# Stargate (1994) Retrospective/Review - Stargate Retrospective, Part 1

The score was composed by David Arnold, Stargate being only his second feature film score.
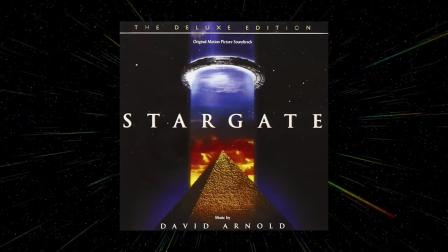[8:19]
To fit the epic sweep of the story, Arnold took heavy inspiration from Star Wars composer John Williams and Lawrence of Arabia composer Maurice Jarre.
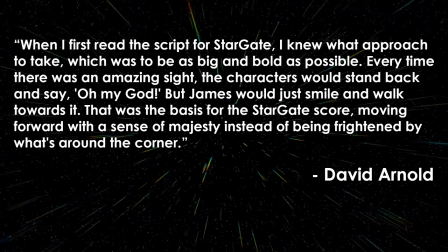[8:28]
He said, When I first read the script for Stargate, I knew what approach to take, which was to be as big and bold as possible. Every time there was an amazing sight, the characters would stand back and say, oh my god, but James would just smile and walk towards it.
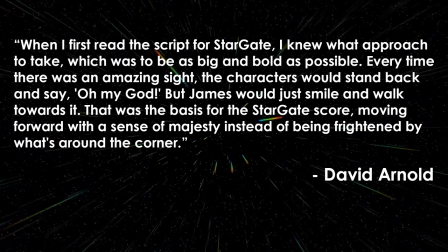[8:43]
That was the basis for the Stargate score, moving forward with a sense of majesty instead of being frightened by what's around the corner.
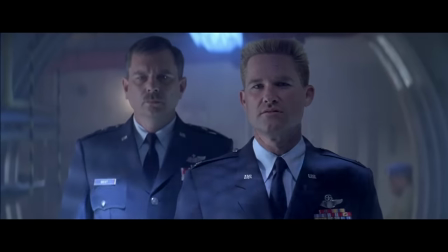[8:50]
During the editing process, the producers felt the film needed tightening, which forced Emmerich to drop several scenes he was quite fond of.
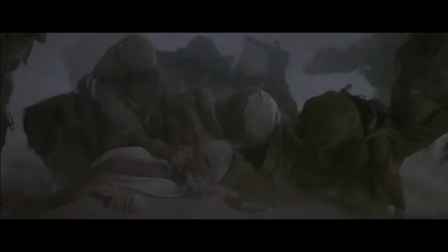[8:58]
He later restored these scenes to the film in an extended cut, which runs nine minutes longer than the theatrical.
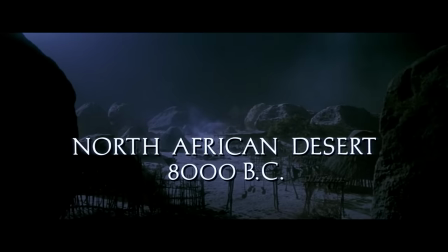[9:04]
The new scenes include an opening in 8000 BC,
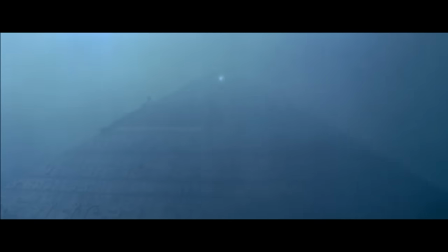[9:07]
depicting Ra first landing on Earth and possessing a boy, which is only seen in flashback in the theatrical cut.
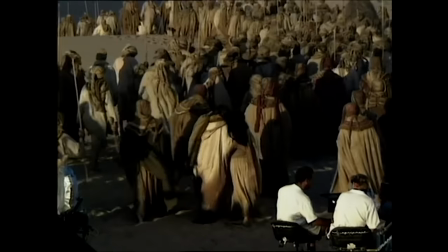[9:13]
After five years of development and an ambitious, epic production, Stargate was released on the 28th of October, 1994.
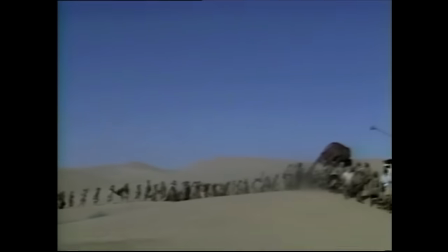[9:23]
If you're enjoying this video and you'd like to see more like it early, uncut, and ad-free, join my Patreon by following the link in the description.
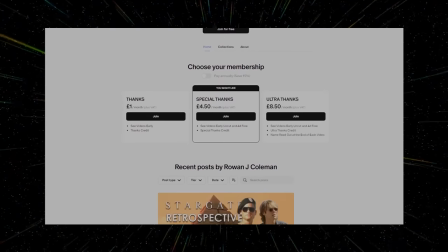[9:32]
There you can also see exclusive commentaries and video essays for free by joining as a free member.
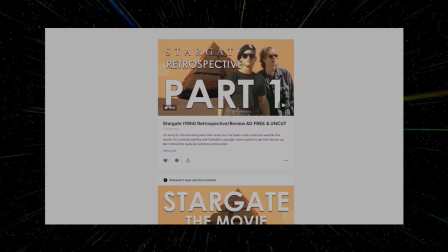[9:38]
Right now you can watch a companion commentary video for the Stargate movie, which I recorded with Daniel Oret of The Sojourn and Spacedock fame.
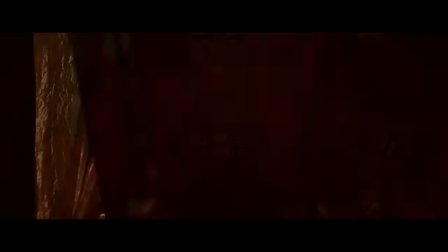[9:46]
All your gods are fake, here are machine guns.
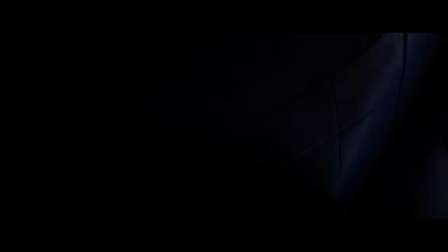[9:51]
see you over there having first watched stargate as a young child
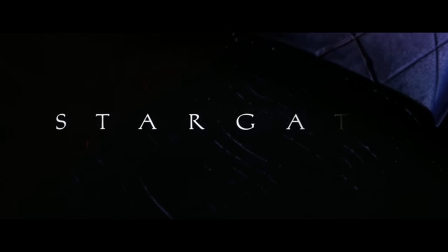[9:56]
i carry a lot of nostalgia for the film and so i have a lot of goodwill towards
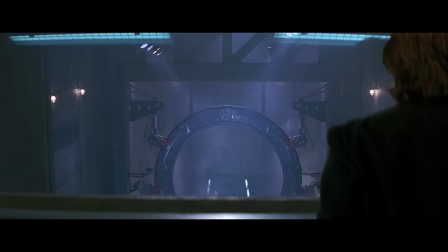[10:00]
it so even though i'm well aware of its flaws its shortcomings never
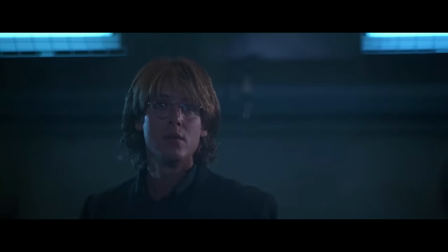[10:05]
overshadow the places where the movie excels one such place is in
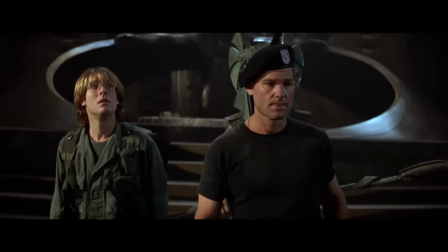[10:09]
its presentation the film has a wonderfully rich and warm look to it
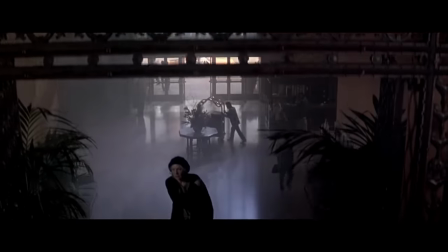[10:15]
even the mundane sets and locations in the first act are given a lot of texture and depth,
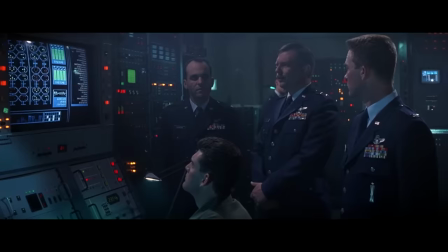[10:20]
thanks to cinematographer Carl Lindenlaub's gorgeous lighting. In terms of direction, Roland Emmerich's blocking isn't as strong as it is in Independence Day,
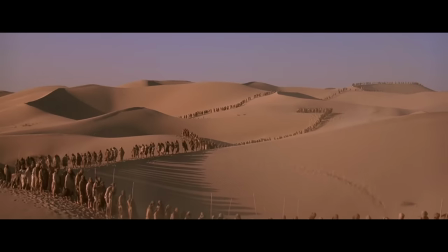[10:29]
here he's too reliant on close-ups, but by the time we get to Abydos, his signature strong eye for composition is used to full effect.
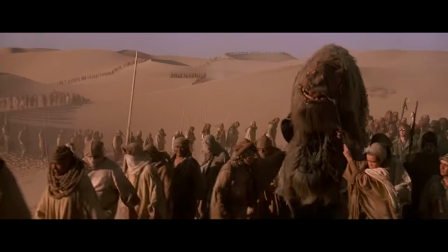[10:37]
Many of the desert shots evoke epic adventures like Lawrence of Arabia,
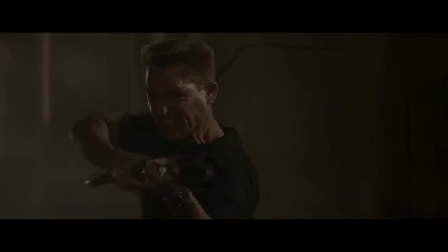[10:41]
and Emmerich also has a keen eye for action and a strong sense of pacing and rhythm throughout the film.
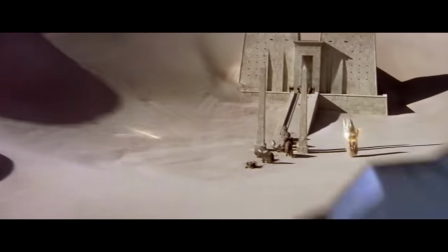[10:47]
But it's the design work and visual effects which are the true highlights of the film. Like Independence Day, it's that perfect combination of practical and digital effects.
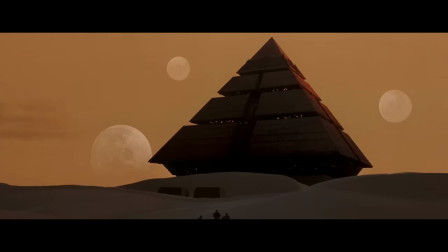[10:56]
Stargate's world is simultaneously familiar yet new. The well-known Egyptian iconography is given a new sci-fi twist to great effect.
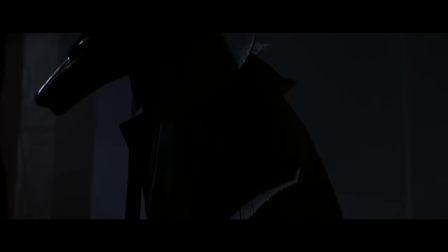[11:05]
Ra's henchmen being Egyptian gods made real via robotic headdresses with glowing eyes is an inspired bit of design work.
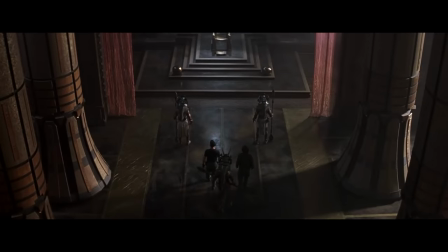[11:13]
For lack of a better word, the general aesthetic of Stargate is just really cool.
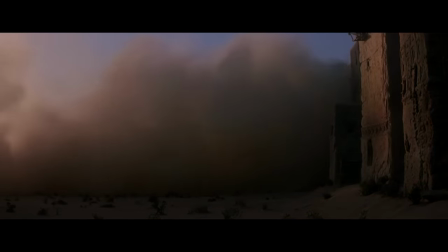[11:18]
The miniature work is executed to a high standard, and holds up extremely well. The forced perspective fly-by-wire shots of the Death Gliders look terrific.
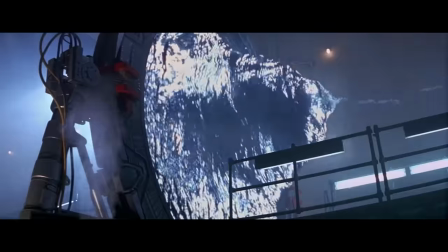[11:27]
The Stargate's water motif is another inspired visual idea, which further enhances the sense of wonderment surrounding the titular device.
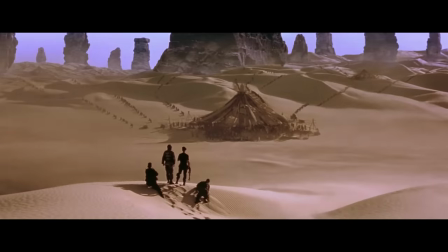[11:36]
When it comes to the digital effects, it's more of a mixed bag.
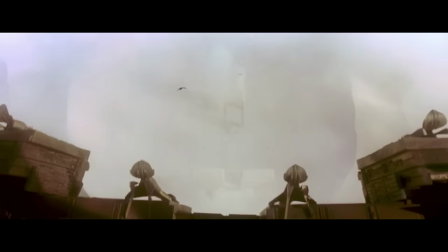[11:39]
The CG Death Gliders cut pretty seamlessly with the practical models, but the headdress transformation effect looks quite dated.
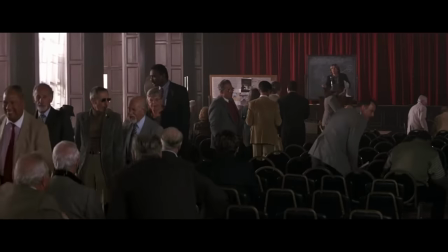[11:46]
Where Stargate is at its weakest is in its storytelling.
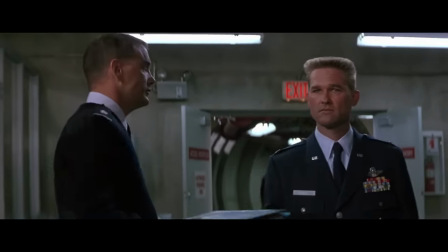[11:50]
Now there's nothing inherently wrong with relying on tropes in a high concept sci-fi movie, in fact it can work as a strength,
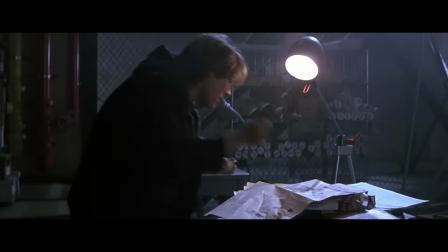[11:57]
but in Stargate too much of the characterisation and plot is either totally by the numbers or needlessly overthought.
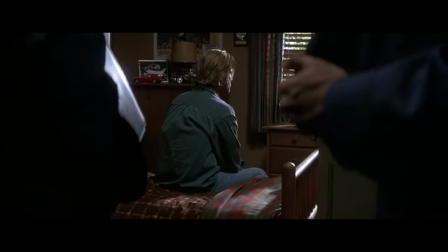[12:04]
As good as Kurt Russell's performance is as Jack O'Neill, ultimately the character's backstory of losing his son doesn't add much to the events.
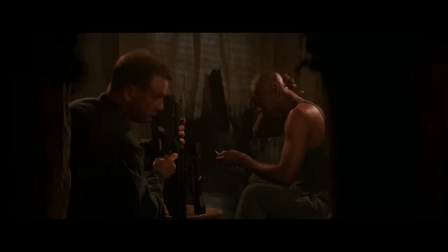[12:12]
It's an attempt at adding depth to the character, his adventure through the Stargate symbolising his escape from depression, but it's more distracting than interesting.